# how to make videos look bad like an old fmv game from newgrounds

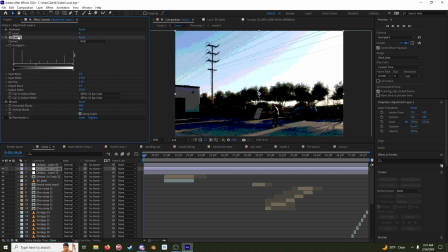8:06 But if I put this before, it'll actually adjust the sort of the fall off of some of these colors here. You can push it in different channels, you know, for whatever you want.
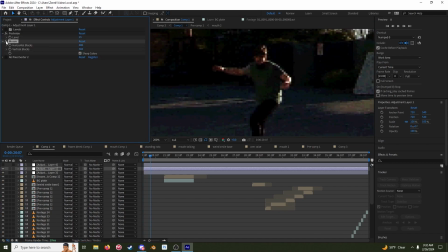8:22 And then the mosaic effect, just mosaic, but the if you're doing 4:3,
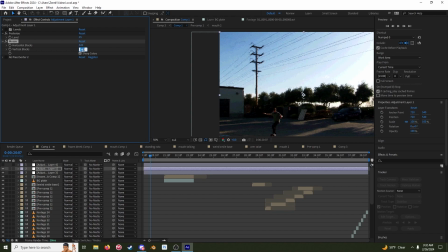8:28 I would recommend actually doing 320 by 240. And that's what I wanted to do.
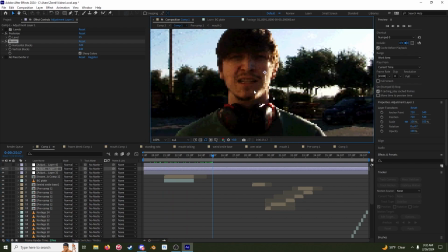8:36 But I thought it might have even been a bit too blocky here and not clean enough.
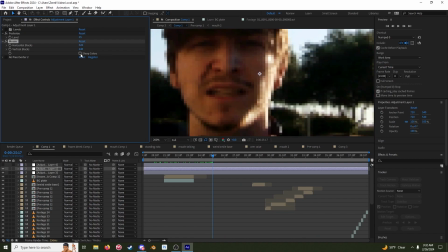8:42 I don't know why. Maybe if I unclick sharp colors.
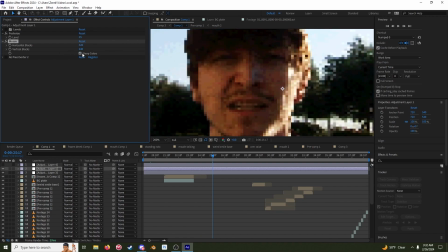8:46 See, sharp colors on or off, it's up to you, I'd say. I feel like this has like an anti-aliasing off versus
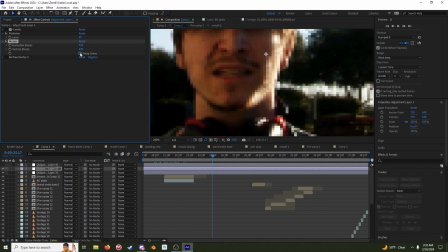8:58 like this being more averaged colors throughout the mosaic,
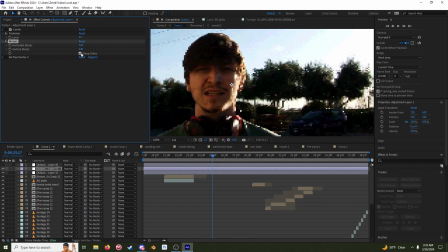9:03 which kind of looks like more of a blur, which I didn't really want that. That looks pretty good too.
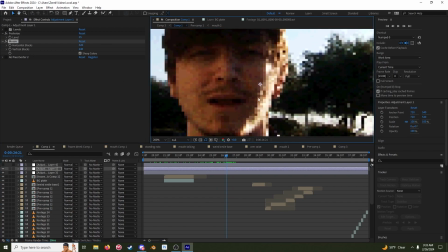9:12 But yeah, so because of the mosaic, it like really hides a lot of the masking and stuff, so it's pretty good.
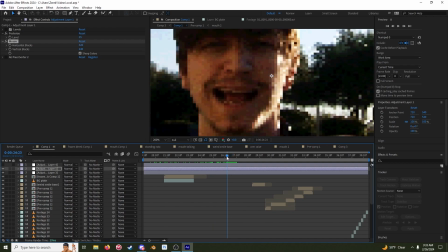9:20 And I like how the nose and this like upper part of my face sort of flexes with my speech, but the rest of my head is chilling.
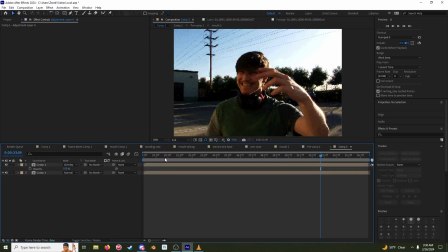9:29 So in my last comp here, I do have an additional effect. I took everything from the first comp that we did already, pre-comped it,
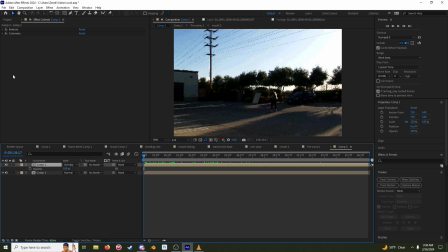9:42 duplicated it, set it to overlay, and added emboss and colorama. And emboss is like some secret sauce shit. it has like, what does it look like? That's what it looks like.
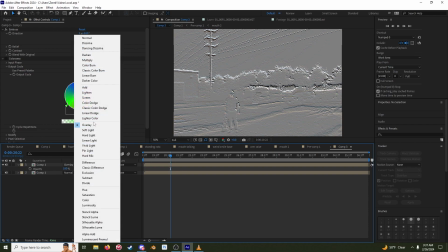10:01 And then I just overlaid that onto the footage.
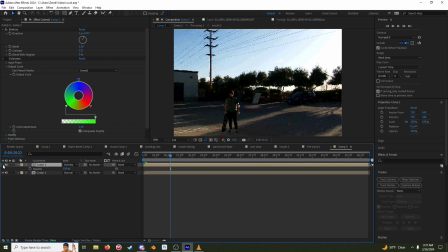10:09 Can I see what it looks like? Come on. It's very subtle,
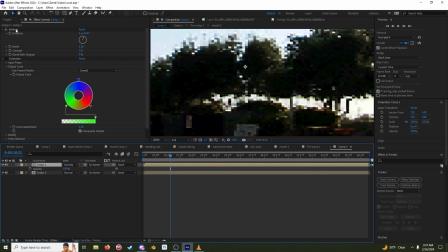10:16 but it adds some weirdness. And then the colorama just on top.
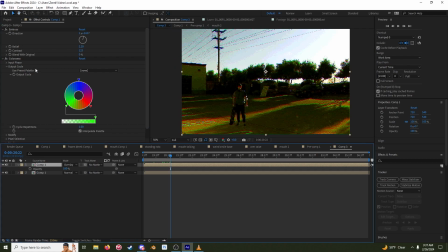10:26 Yeah, RGB output cycle. And I thought that added a really cool aesthetic to it, I guess you could say.
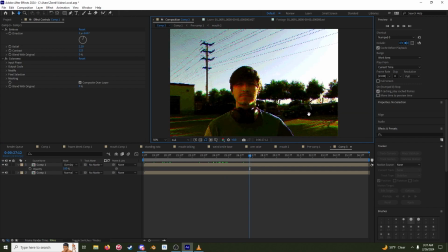10:36 I really like this frame a lot. I love this like power line in the back.
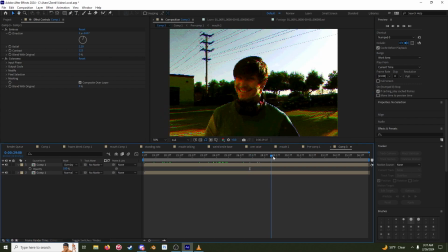10:43 This is just outside in the parking lot. Yeah, that's pretty much it. Yeah, have fun. I'm working. I might make this into a thing. I might do a like skate series, kind of like this.
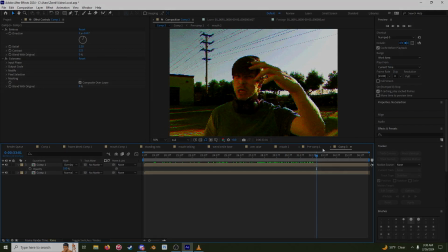11:03 You're the new kid in town. You got to fight off all the rival gangs. We'll see. All right, later.